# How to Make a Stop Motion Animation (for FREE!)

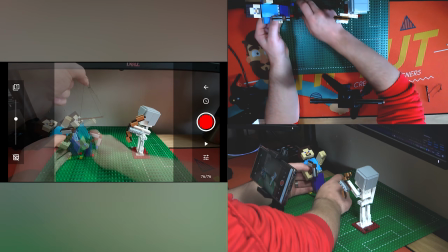1722s
I'm going to see if I can tuck that underneath at an angle that isn't going to make it fall over,
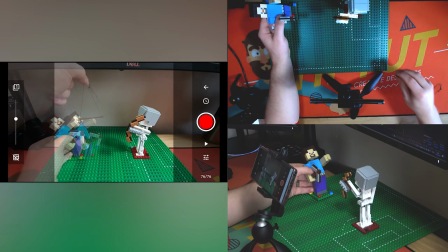1730s
but will let me tilt him back. No, I don't think we will. Okay, so instead, what we'll get is
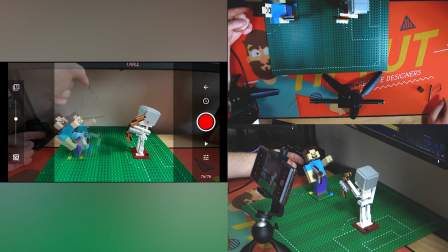1739s
we've got plenty, and you'll notice I can kind of position my hand out of frame here. So I could tilt back and rest Steve on my hand, but then how am I going to,
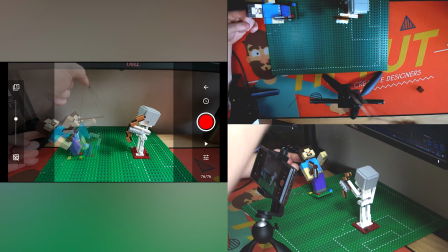1752s
shoot him with the arrow still? Because the arrow still needs to be in the shot, right?
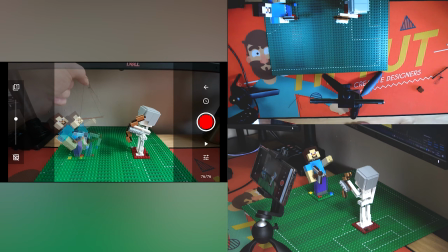1755s
So I'm just going to take something out of shot, something tall enough, maybe like, I don't know, my cactus. Bearing in mind, this whole video is about doing this on a 0 budget, yeah? I'm going to take this cactus and I'm going to tilt him back until he rests on it.
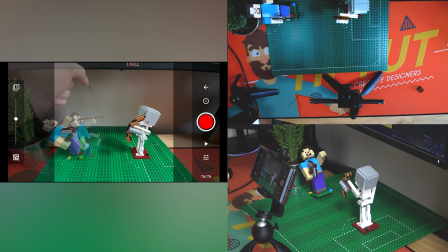1770s
Okay? Then that means I've got my arrow ready to go.
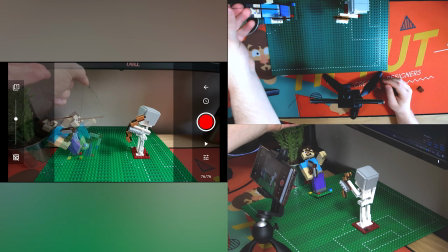1780s
That I can gently shoot him in the head with.
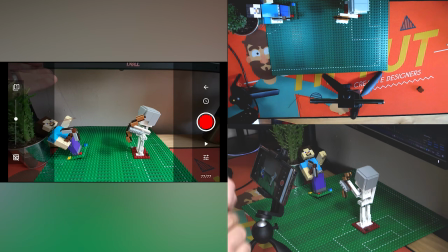1786s
Like that. Okay, now I think that's the last shot that we're going to need from this angle.
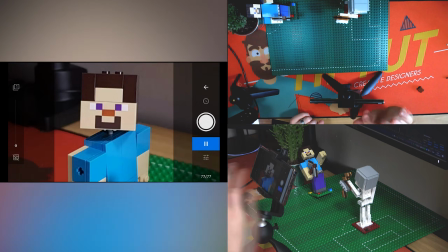1793s
So let's just play it and see.
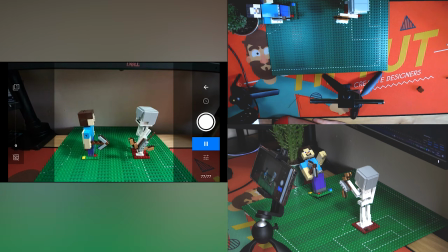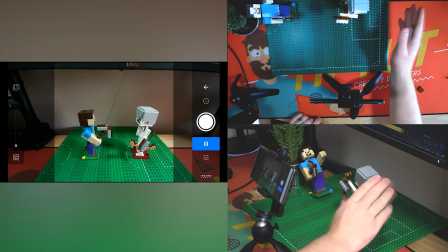1801s
Cool. Now we should have done some rocking back on this skeleton as he shoots.
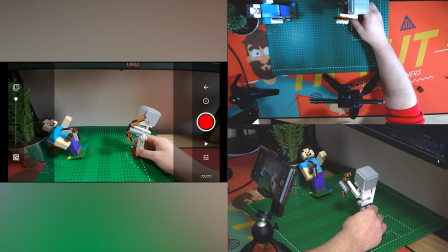1806s
Okay. So we should have had, like as he shoots, he should have gone like this because of the force.
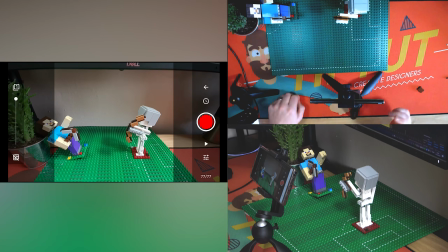1812s
But honestly, like doing it myself with no rigging and stuff like that, there's some things that you're just going to have to limit if you don't think you can handle that. But now we're on to the next shot, which is nice because it means I can just move all this out the way.
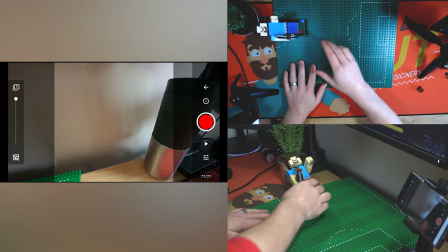1825s
And we're just going to have Steve slide in on the floor like this.
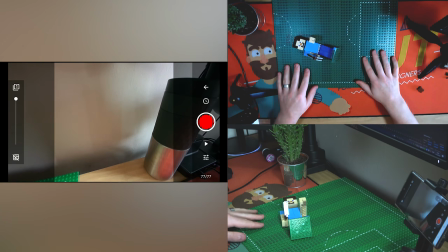1834s
And he's just going to and come to a stop. Okay. And then we might have a parrot land on his head.
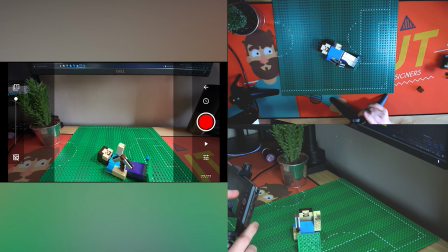1840s
Who knows? So we're going to position our guy. We'll go definitely for this one, definitely go back to the other camera, camera 1.
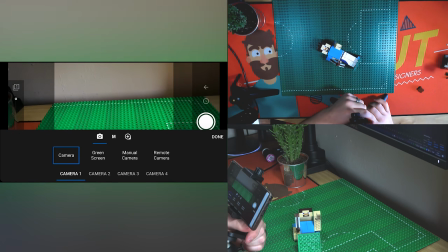1850s
And see if I can't angle it down a bit more.
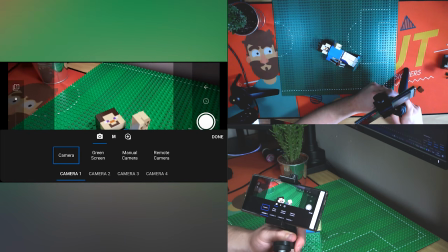1857s
Gotta make sure we're not going to fall over though.
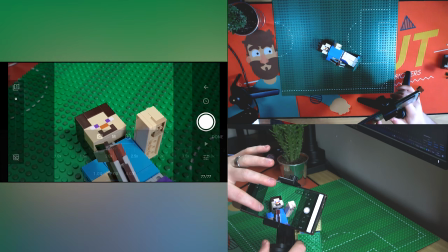1860s
So we go like this, we go into our zoom, we can zoom in so that he slides in nice and easily.
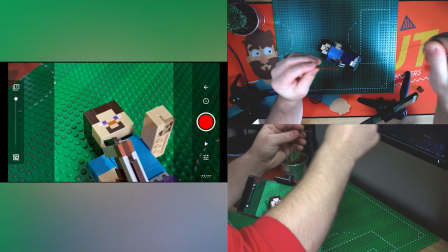1870s
Done, awesome. And there must be a way, if I can take these threads off the arrow quite easily, there's probably a way we can embed
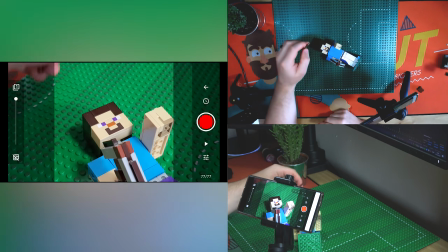1879s
the arrow into him and hit him in the face. So we can probably see what's underneath this Lego head.
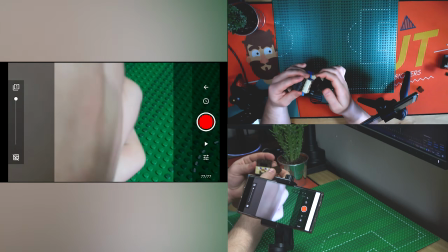1885s
I can't really remember. It is hollow.
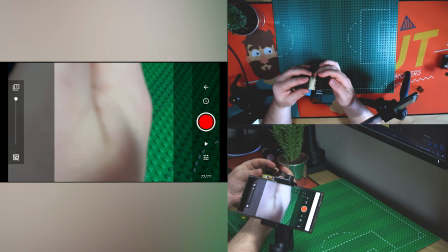1888s
It is hollow, which is, oh, it's not actually that useful because those brown blocks there.
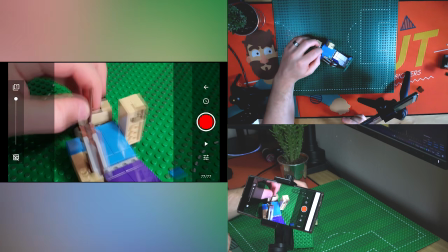1896s
So that's fine. So maybe we can have, yeah, hit him in the head, but maybe we could like jam the arrow into his neck like that.
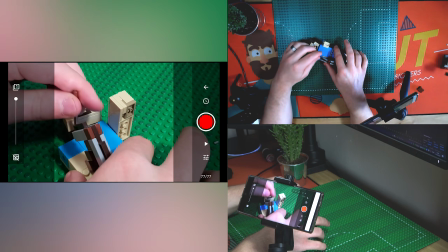1904s
Maybe. Like, yeah, they saw him get hit in the head, but who cares?
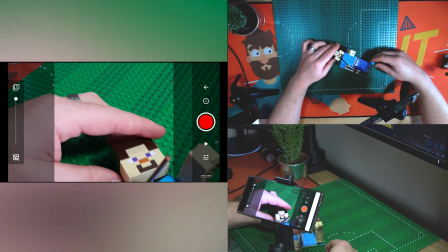1910s
Let's move him out of shot. And we're going to just start with an empty frame.
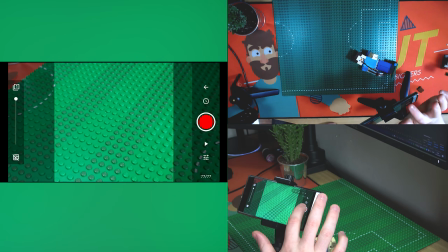1915s
So we'll take that photo.
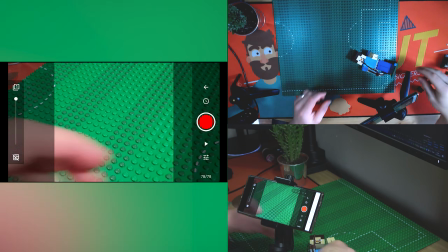1920s
Boom. Very nice. And then he's going to fly into shot quite quickly.
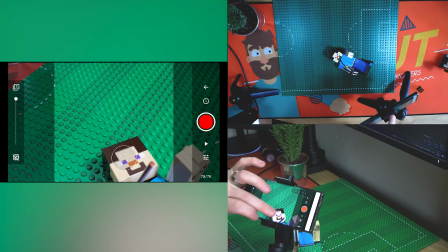1925s
So let's have him here, and also we'll just tap focus onto him.
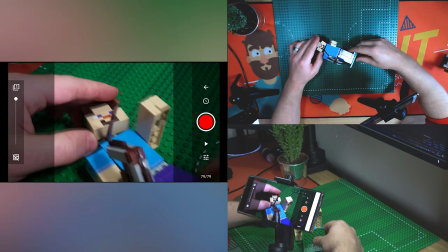1932s
Nice. Oops, I didn't actually take a photo, or did it? Just the onion skin.
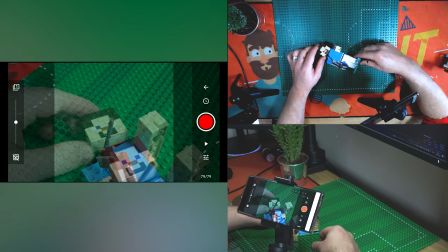1937s
Yep, the onion skin's just off. So sliding into frame.
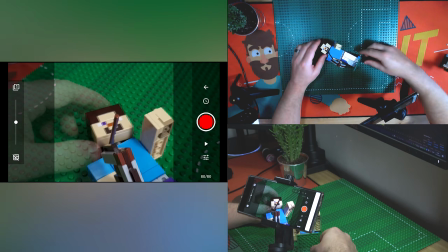1943s
Now here we've got some proper easing because he's going to have to slide to a stop in a position where we want him.
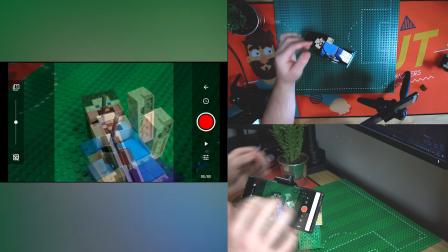1949s
So we'll do that, but also we'll do some actual overshoot here as his arm kind of moves backwards with the emphasis of his movement.
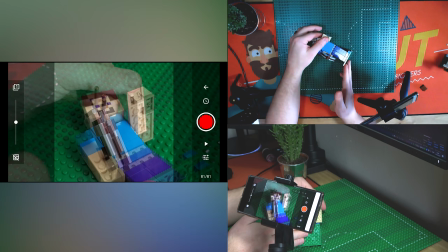1958s
He'll start to come to a stop. His arm's going to start to come to a stop.
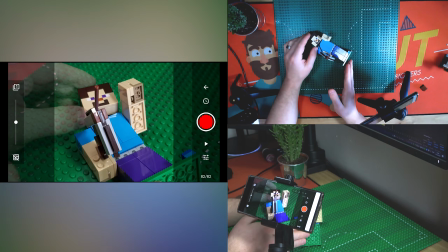1966s
He'll move just a little bit more.